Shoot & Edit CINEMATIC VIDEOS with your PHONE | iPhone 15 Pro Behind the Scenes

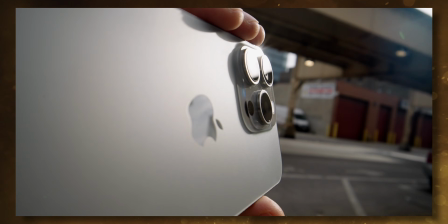(24:17)
This transition is something that a bunch of you asked about,
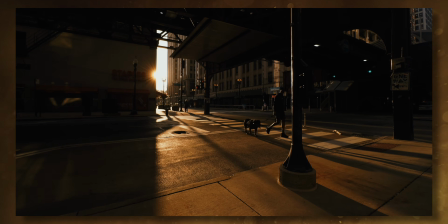(24:21)
and that was more of a coincidence where I was looking for certain shots,
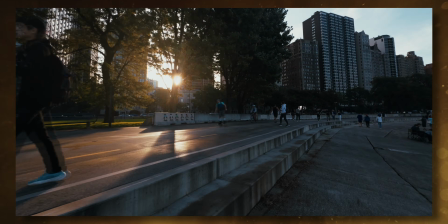(24:26)
and I noticed that I have these two shots where the sunset is nicely framed,
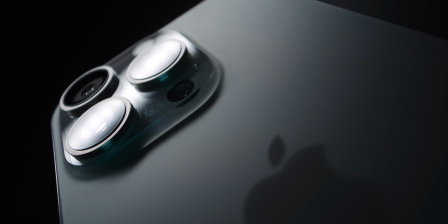(24:32)
and it is actually, you see, this is shot on the 0.5x super wide angle lens of the camera, and in my opinion it has actually the nicest flare, so it doesn't look too bad on this shot.
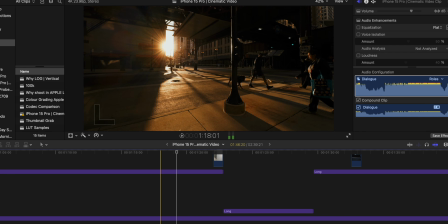(24:43)
And I noticed that I have this on two shots here, so I actually decided to put them next to each other.
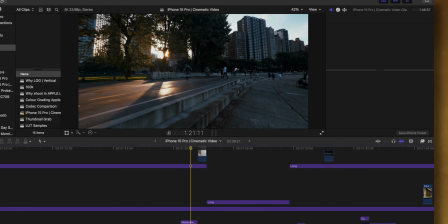(24:51)
And here's the trick again. That shot is flipped.
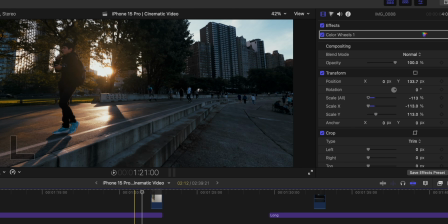(24:54)
So it's mirrored horizontally so that I can have the placement of the sun naturally transition here.
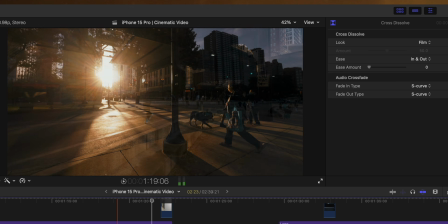(25:01)
And this is like, all it is here is a dissolve transition. And we go from that one sun shot to the next.
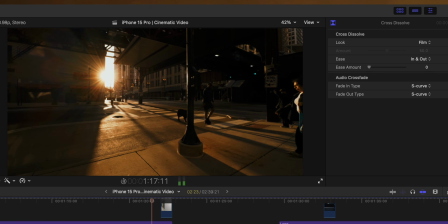(25:07)
It's not absolutely perfect, but it does totally work as the sun placement is the same.
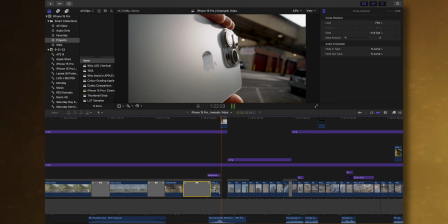(25:14)
And then we speed up that clip here.
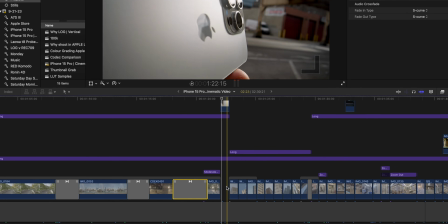(25:16)
It kind of turns into a hyperlapse, because from there we go into another shot of the iPhone, but then we go into the next compilation.
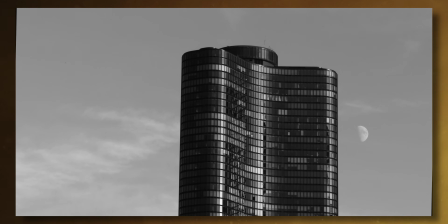(25:24)
So now the next sequence is an architecture one, and I like to dabble sometimes in black and white photography.
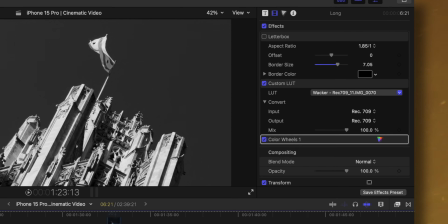(25:31)
I actually created a black and white LUT for my cinematic LUT collection, and I really wanted to apply it here.
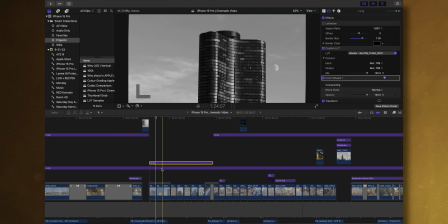(25:37)
So I looked for a bunch of abstract architecture shots.
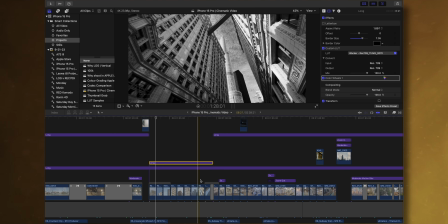(25:42)
A lot of them are shot on the 5x, if not on the 3x camera here. And the next sequence is my annual train sequence. I had this last year, but I feel like it brings a lot of great energy,
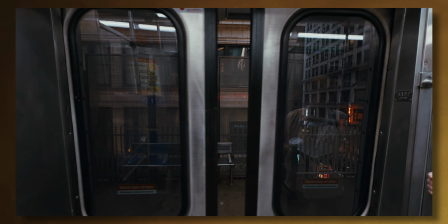(25:55)
so I tried to challenge myself and bring in another sequence with trains in Chicago.
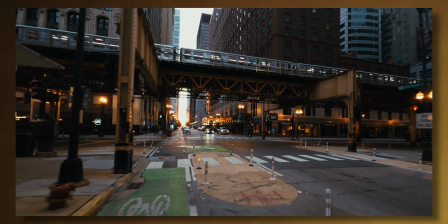(26:00)
I use a lot of sound effects from the trains here,
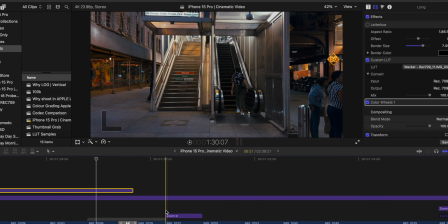(26:03)
and you see like the motion is absolutely key as we're going through here, left to right.
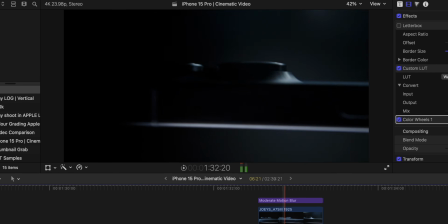(26:11)
Oh, and then we have a little bit of an iPhone shot. This was like added at last.
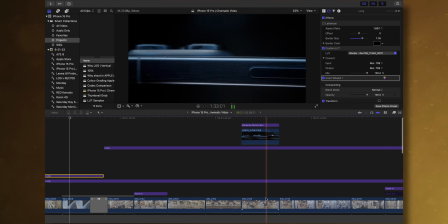(26:16)
You see, I had a normal clip before, but then I realized like that is a nice sort of abstract shot that could almost be a train that I had of the iPhone.
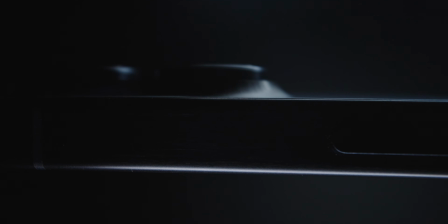(26:26)
Now this shot is in original terms much slower, but I sped it up, and therefore it has this kind of flicker effect that works very nicely as if the train comes in.
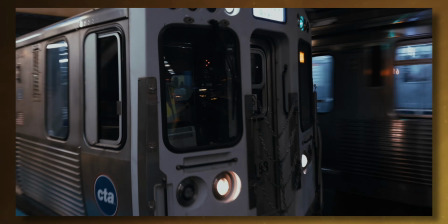(26:35)
And then we transition here with a gimbal shot from outside to inside the train,
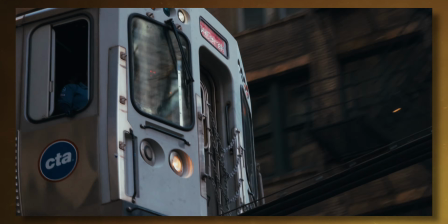(26:41)
and we are then leaving the station inside the train. The door closes. You always want to cut on motion. Now this is like a very basic editing tip.
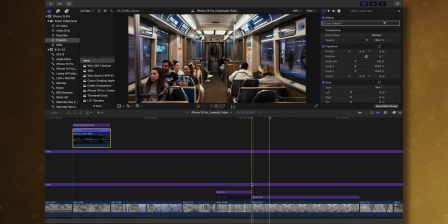(26:53)
In this case here, I cut so that the door closed right the moment the next shot comes up, boom, and then we are inside.
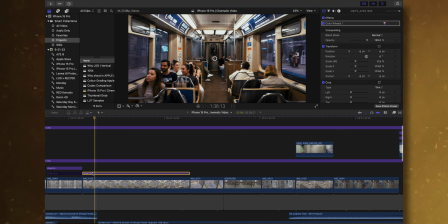(27:01)
And this is another shot that many of you asked how I did this.
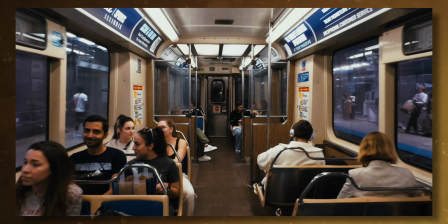(27:05)
Now, the effect itself here that we're seeing here right now is called a dolly zoom. A dolly zoom is where your camera movement opposes the movement of the zoom.
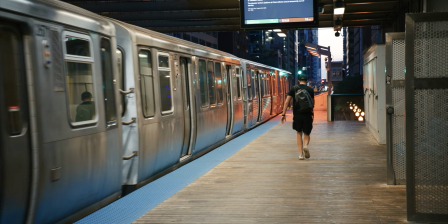(27:17)
So in this case, we are actually walking inwards, but I'm zooming out.
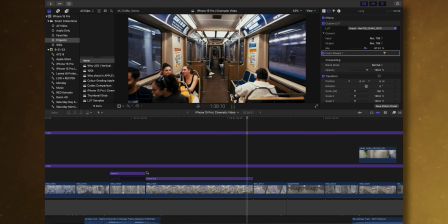(27:22)
Now, since I didn't want to pull zoom on the lens, I did this actually after the fact.
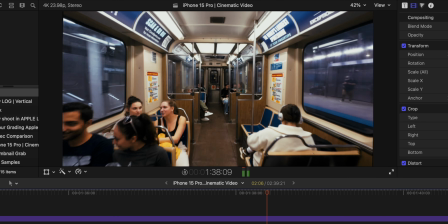(27:28)
So you see here, this is the original clip. I'm just walking straight with the camera through the train,
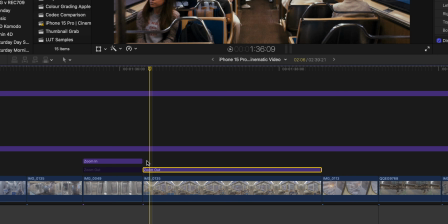(27:34)
and after the fact, apply zoom out effect that zooms in at the beginning and then zooms out slowly,
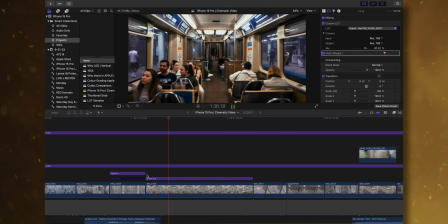(27:40)
and therefore you have this dolly zoom effect which kind of elongates the train as we progress through the time.
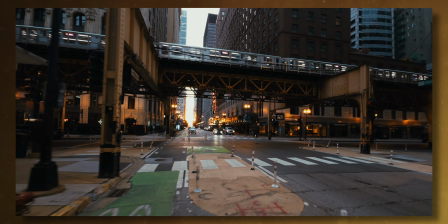(27:48)
It's a nice eye catcher. And here I am with another shot on the iPhone.
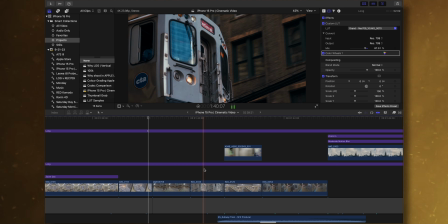(27:54)
Comes nicely with the motion of the train from left to right, boom.
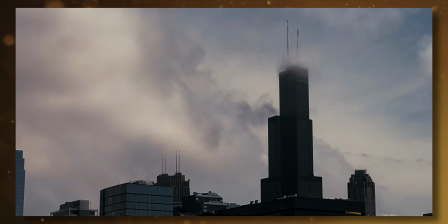(27:57)
And now we go into a little bit of a higher paced section of the song and going into some street art,
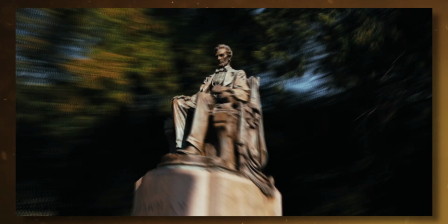(28:05)
going into some buildings and some statues.
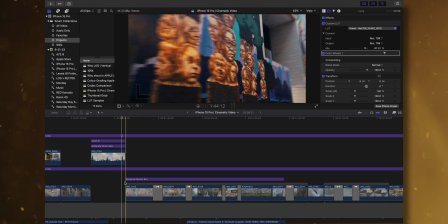(28:09)
It's all that left to right orbiting hyperlapse that was done here. This is all it needs. That way you can create cohesion. Oh, actually here, yeah, some little hidden gems that I hide sometimes in my videos.
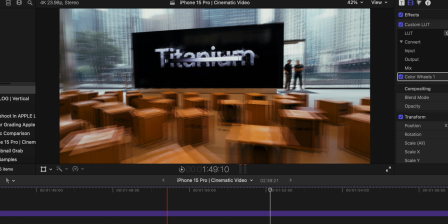(28:24)
Here we have a shot inside the Apple store, and titanium is obviously like the big deal of the iPhone 15 Pro series.
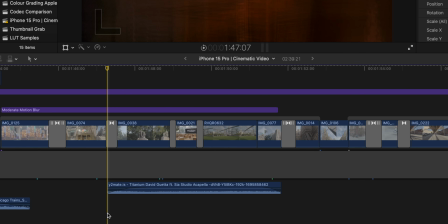(28:31)
I actually have Sia Titanium a cappella version singing in the background. For those of you Sherlock Holmeses who found it, great job.
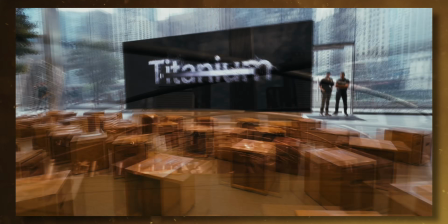(28:44)
There are a couple of Easter eggs, and then we go into the final sequence here.
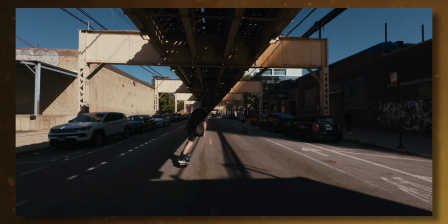(28:49)
I wanted to kind of do a callback to the one-wheel shots here with Doug and his son.
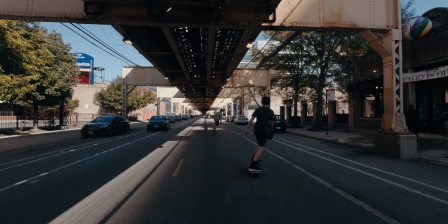(28:56)
Really love this shot here underneath on Lake Street with the train tracks and the sun and the shadows.
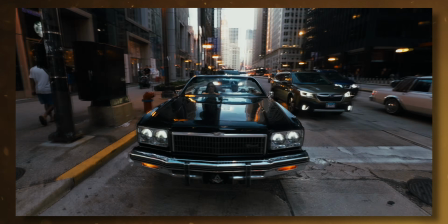(29:03)
But here again, another sequence. You see like I'm applying certain techniques in this specific edit a few times.
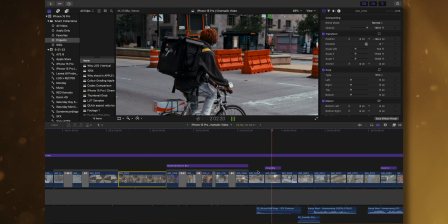(29:12)
And you see here, I wanted to get a nice transition between this biker and that biker, so I'm zoomed in here and then zoom out.
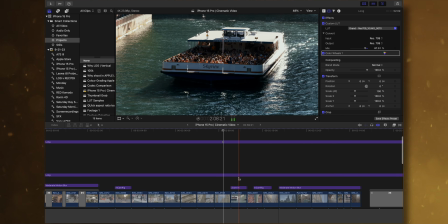(29:19)
Again, this is all done in post. By the way, if you ever visit Chicago, do the architecture boat tour. It's one of the most favorite tourist attractions, and also for locals. We love to go as well, learn about the architecture in Chicago. It's one of the best things you can do, especially if you're in summer here. Another Easter egg here is the song Homecoming.
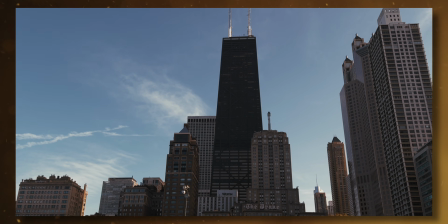Yes, you see, like, and I'm coming home again. It's sort of like capping off the story, and maybe we could start again means like I wanted to subliminally influence the audience to watch this whole thing again.
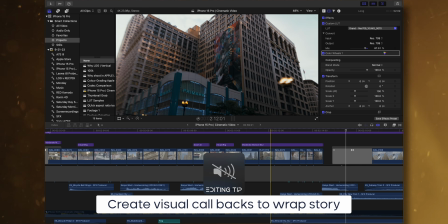(29:57)
You see what I did here? But the whole thing also ends up on the hyperlapse again with some different shots.
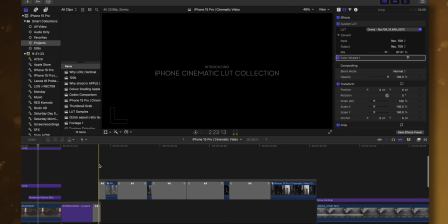(30:04)
At the end, the song fades out. I'm introducing my cinematic LUT collection that you can go and get. Just link it up here and in the description below.
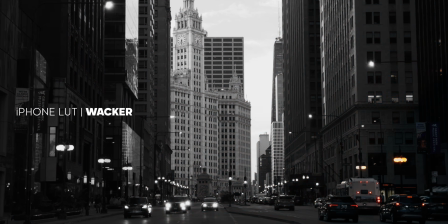(30:14)
There's 5 LUTs in there, the conversion LUT, and it works really, really nicely with the iPhone footage.
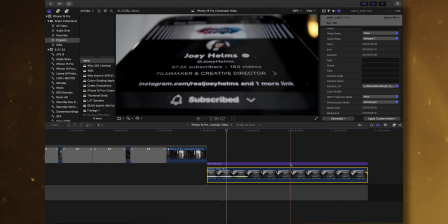(30:20)
Now, this is the whole edit. Obviously, you go through this a couple of times, you tweak it and refine it as you go through the editing process.
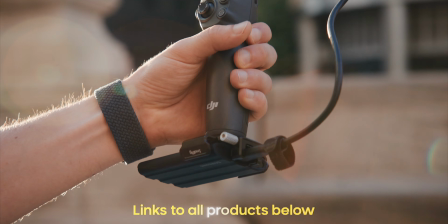(30:28)
But I hope this breakdown and look under the hood answered a lot of your questions.
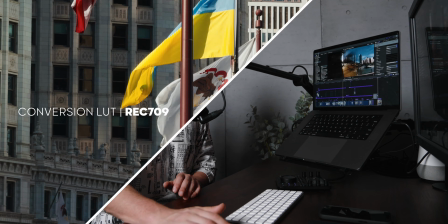(30:32)
If not, definitely let me know down in the comment section below if there's anything that I haven't really explained that you really wanted to know.
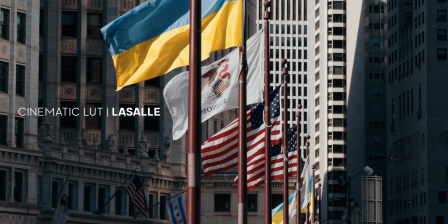(30:38)
Let me know down. I'm happy to answer it. As always, really appreciate your time.
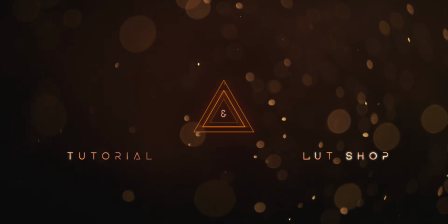(30:43)
Thanks so much for watching. Have a good morning, have a good night, whenever and wherever you are around this beautiful planet.
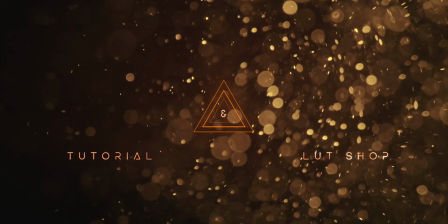(30:49)
Bye bye.